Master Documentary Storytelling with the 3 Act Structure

So I'm often asked by beginner filmmakers, how should I structure my documentary? There are several ways you can do this, but my favourite way, and the simplest, is by using a three-act structure.
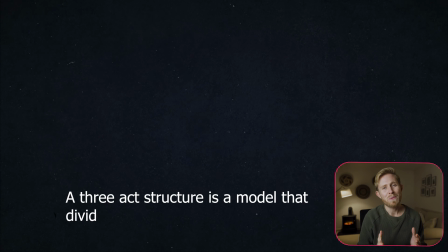10s
A three-act structure is a model that divides a story into three parts.
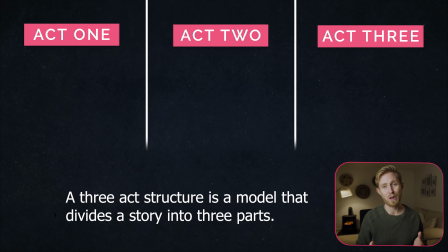15s
Act one, act two, and act three. Also known as the setup, the development, and the climax resolution.
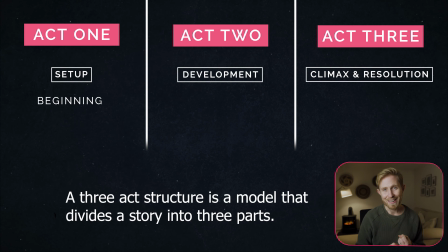24s
Or even more simply put, a beginning, a middle, and an end. So why is it important to use a three-act structure when making a documentary? It's important because even though you're telling a true story about real people and real events,
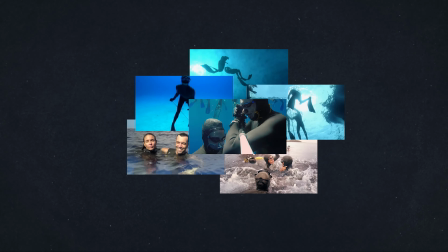39s
we still need to choose which elements of the story matter most and reveal those elements in a certain order to make it emotionally compelling for audiences. Spending time developing a three-act structure for your documentary before you start filming will really improve the process of shooting
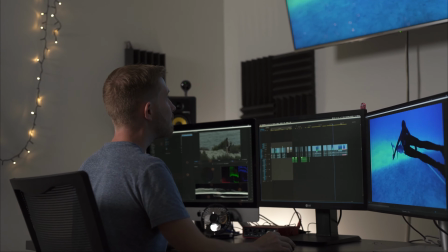54s
and editing and save you a lot of time as it will give you focus and direction and result in a more emotionally compelling story.
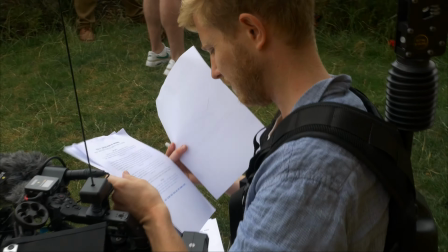61s
My hope through teaching you the three-act structure is that it will give you a framework with which you can plan and map out your film's journey. And as you learn more about story and begin filming,
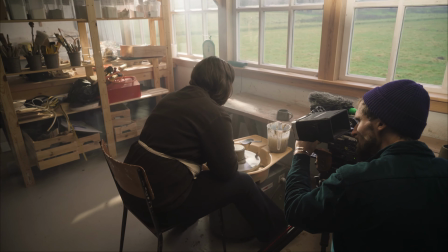72s
you'll have the confidence to adapt and change it as it grows and morphs from an idea into a fully-fledged documentary. But it's important to note that this is not an absolute formula. As with storytelling, there are no rules, only guidelines. Use this as a starting point to help you work out the basic story structure of your documentary and feel free to adjust and adapt when needed. So how does the three-act structure work?
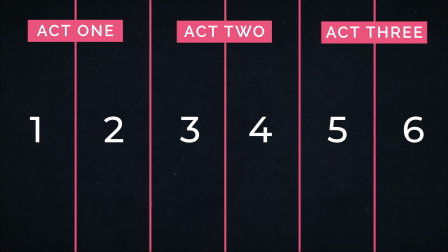97s
Well, as you can see in this diagram, there are six key plot points in the story that sit within the three-act structure and help to give its shape. Each act has two key plot points. Within Act 1, there's the opening and inciting incident.
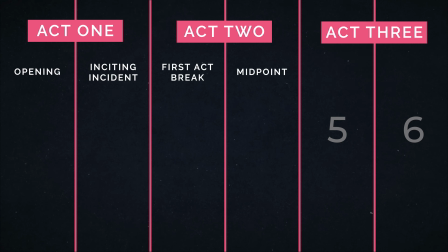113s
Within Act 2, there's the first act break and the midpoint. And within Act 3, there's the second act break and the resolution climax. Let's break these sections down into more detail and see what each plot point represents. First up is the start of Act 1, where you have the opening. This is where you introduce the topic and the main characters of your film,
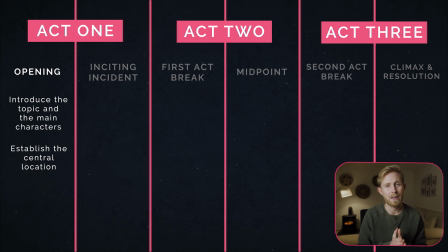135s
establish the central location or setting of the story, and get the audience emotionally invested in the documentary. It's really important to get the audience emotionally invested in your topic and the key characters within the
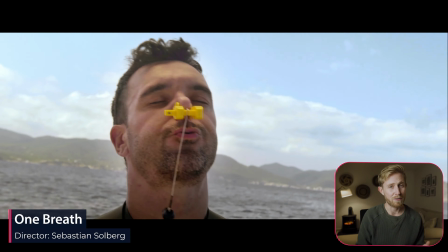147s
opening so that they'll want to keep watching the rest of your documentary to find out what's going to happen next. For example, in my short film One Breath, life.
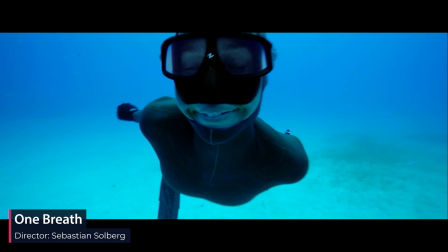156s
The opening is when we introduce Christina, the main character of the film, and show her doing what she loves most. We see her love for freediving in the underwater world, and we're also introduced to her relationship with her husband. This draws the audience in by giving them an insight into Christina's life, and we feel connected to her. You can also get the audience invested in the opening by raising the stakes using what's called a cold opener or a teaser
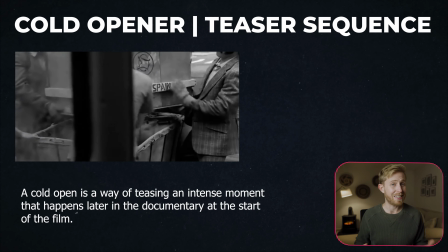184s
sequence which as the name suggests is a way of teasing an intense moment that happens later in the documentary at the start of the film. This gets the audience engaged and hooked before the title sequence or opening credits are shown. This is especially important if you're releasing your film online because there's so many different things that can grab people's attention and you want to hook them in within the first few seconds otherwise they'll swipe to the next piece of content or the next film.
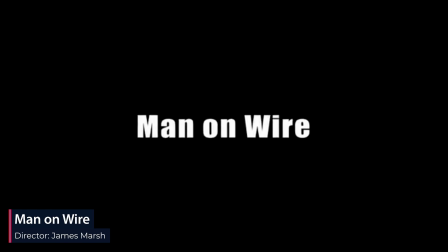212s
In one of my favourite documentaries, Man on Wire, the filmmakers use this technique, showing the main character,
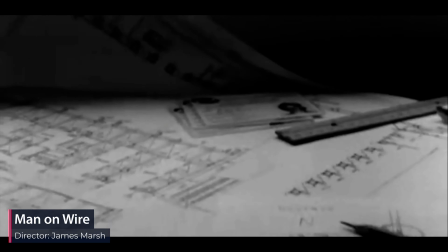219s
Philippe Petit, and his team preparing for the illegal high wire walk between the twin towers.
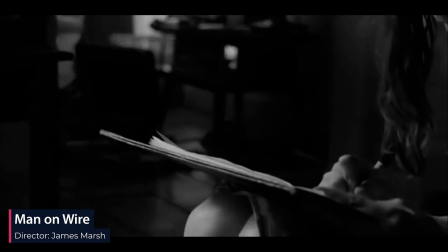225s
They show how dangerous what they are about to attempt is, and that failure is likely. Straight away this gets the audience engaged with the story, as the physical life or death stakes are shown in the first few minutes of the film.